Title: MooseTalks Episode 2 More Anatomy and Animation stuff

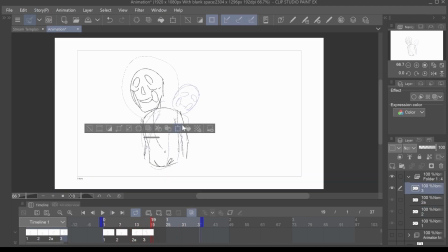(20:45)
And what's cool about this is I can literally, let's say his head like swoops out in a kind of like smearing fashion. Well, we can do that. We can just like elongate his head
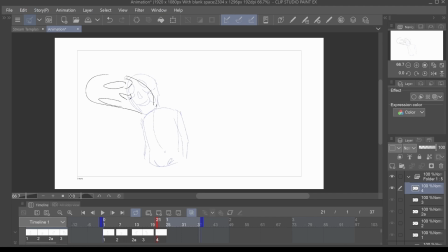(21:04)
and make it look wacky. And what'll happen is, if I do it correctly, I don't know if I will, your brain will kind of like make sense of this.
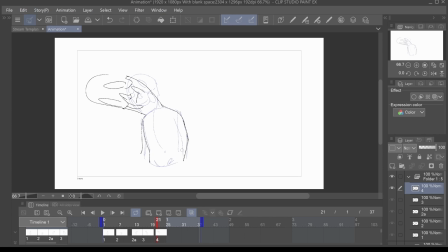(21:23)
Which like blows my mind. Yeah. So like, I'll need to do this, and then I'll have to stretch it back.
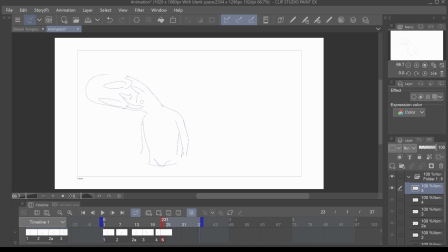(21:40)
And I might want that to be short, so like, we'll do that, and then let's say that their stretch back is like really flat.
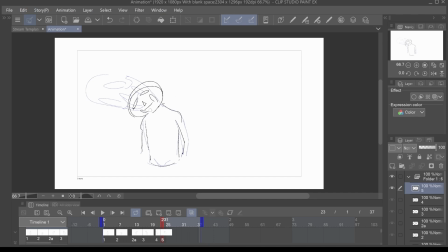(21:59)
And I actually could make it reverberate through the body, which would be funny.
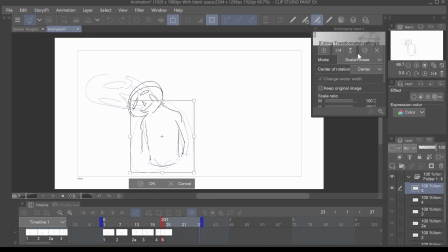(22:04)
But I need change this to retransform.
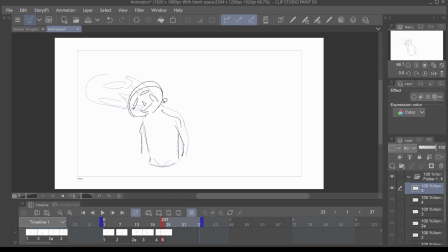Yeah, there we go.
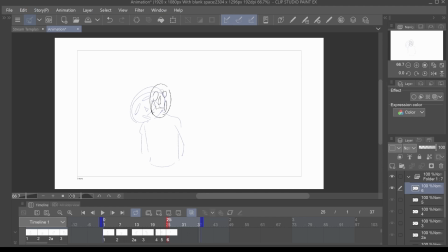Oh yeah, his head would be taller. It'd be up higher because like we squashed the body.
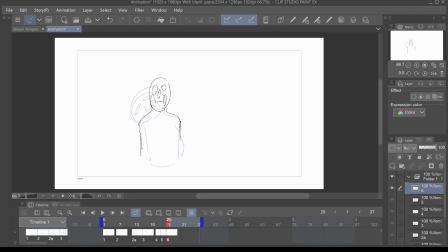(22:40)
And that was a Discord notification. I don't know what they did. Let's see what happens. So like, look at him. He's bouncing. And I'd probably hold that a little bit longer.
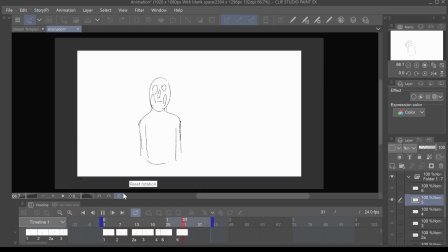(22:55)
You get boom, boom, boom, right?
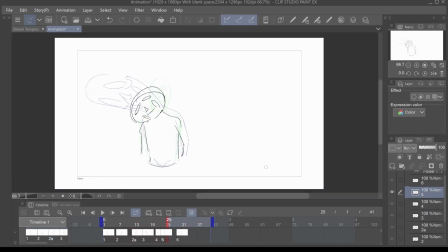(23:01)
His body is kind of doing that. And if I wanted to, I could wobble his neck, like his head further down, like his jaw, like swoops down this time. Like, you want the rubber effect.
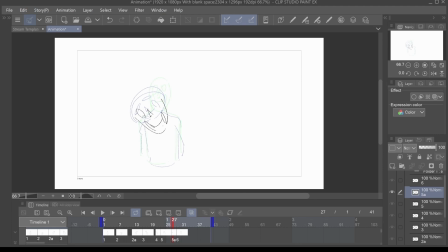(23:17)
Like, this is it. This is the rubber effect, and it's so fun actually. Like, oh my god. And in fact, like, let's say your body went back up to where it should be.
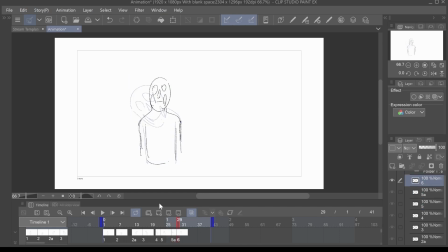(23:36)
So like, it like, boom. And let's see what that looks like. It needs some work. I'm not an animator by trade, so, but I know some of the basics.
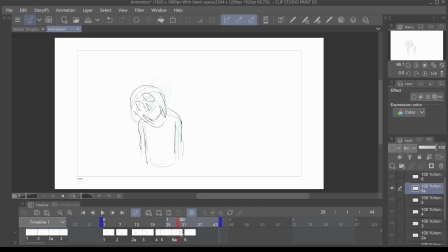(23:56)
And it's kind of fun. My thought is, like, if I can help anybody on their journey, of whatever they want to do.
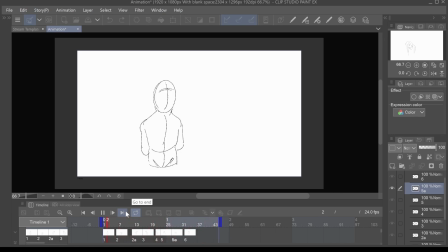(24:11)
And if it's wrong, like, learn new things. Like, you don't have to listen to me. That's the biggest thing.
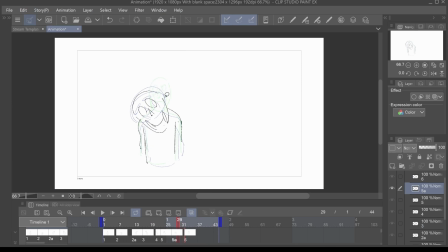(24:16)
And I think there's a beauty in, like, having voices and ideas out there. I don't know, this idea of right kind of bugs me. Like, I see guidelines that you can follow, and that's about it.
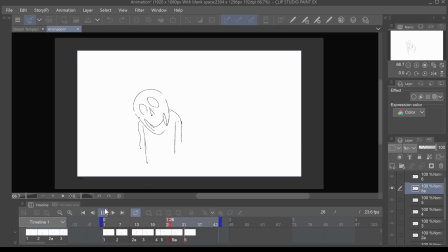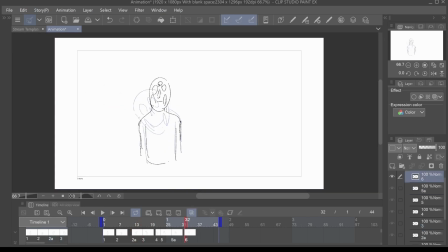(24:41)
But there you go. And honestly, like, if he overshoots like that, I might just do this. So I'll, like, add another frame to, like, have him shoot upwards.